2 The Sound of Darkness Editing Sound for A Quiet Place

And at the same time, you have to show the movie to people so that they understand what's happening because they have no way to evaluate it.
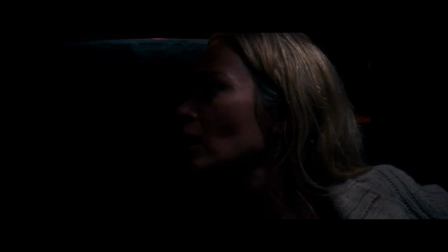So initially, the alien was screeching and clicking. I mean, it was super loud.
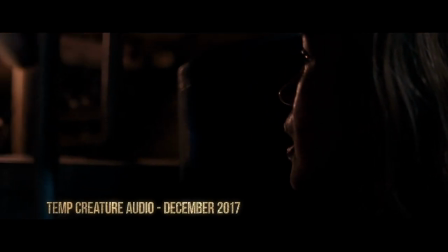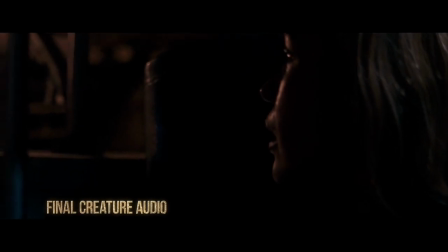Some of the screeching, to me, sounded like, you know, fingernails on a chalkboard, and it was just too much and too uncomfortable. Feedback that's causing the aliens to convulse, that was really loud.
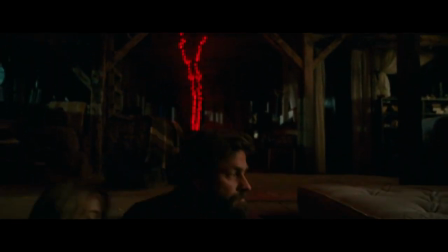Ultimately, we came to the decision, if these aliens like a world that's silent, we have to limit their sounds to the bare minimum. For a quiet place, sound is all about what you don't see.
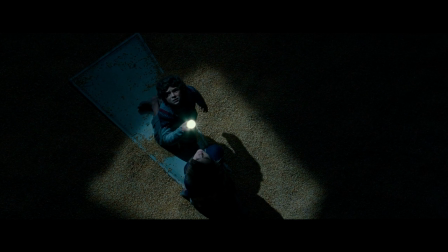And it really allows the audience to kind of participate in the process and use their imagination to kind of scare themselves.
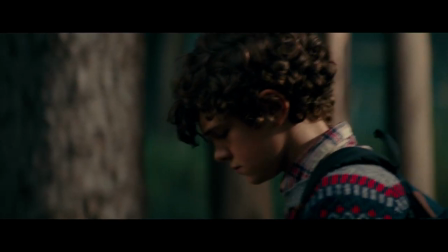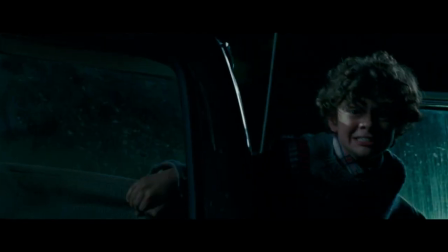I was going to have a lot more music in the movie, and we were unbelievably lucky to get Marco.
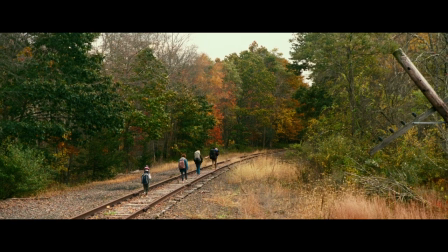Marco had done some of my favorite scores, like The Hurt Locker and World War Z, and these things that are big, action-y things but have so much heart.
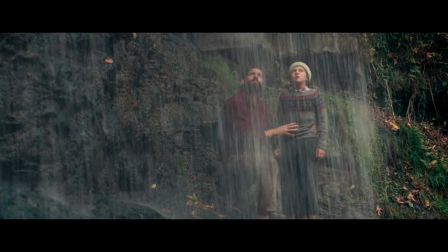He does that in the music.
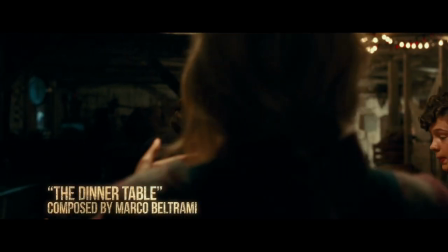He wrote all this incredible incredible music, and then it was about how much music we used and when we used it and where it was more sparse and where it was more a character in the film,
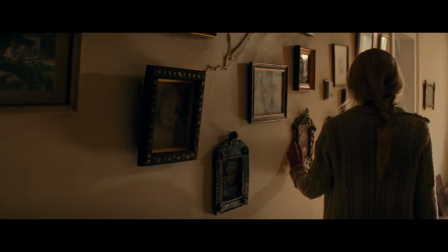and you feel the presence of it.
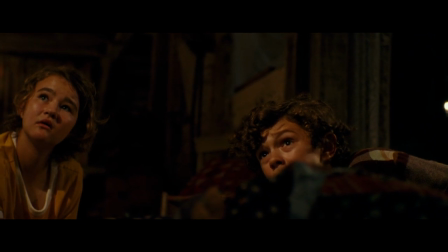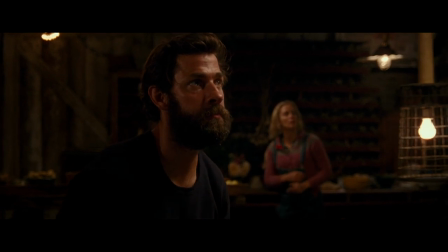I didn't want the score to be wall to wall. I wanted it to sort of let the family do the work.
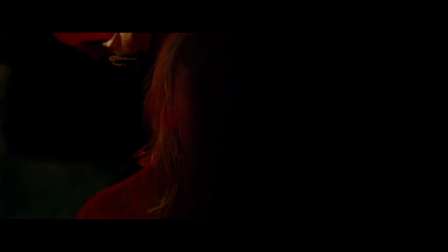He was such a great partner in this because he was one of the people who understood what this movie was and how to get where we were going. In this day and age with the phones and everything, we just don't get a chance to listen.
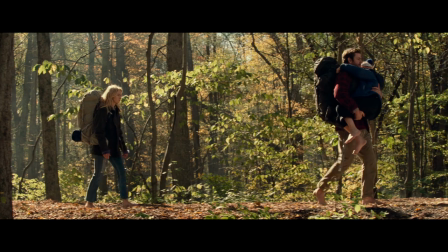So then when you're doing a scene where no one can talk and they're just walking through the woods and you're recording that sound, you start to think, oh my God, this is really cool. Like, people are gonna actually pay attention to this rather than just go, I get it, it's woods, I get it. And you're like, yeah, but what does woods really sound like?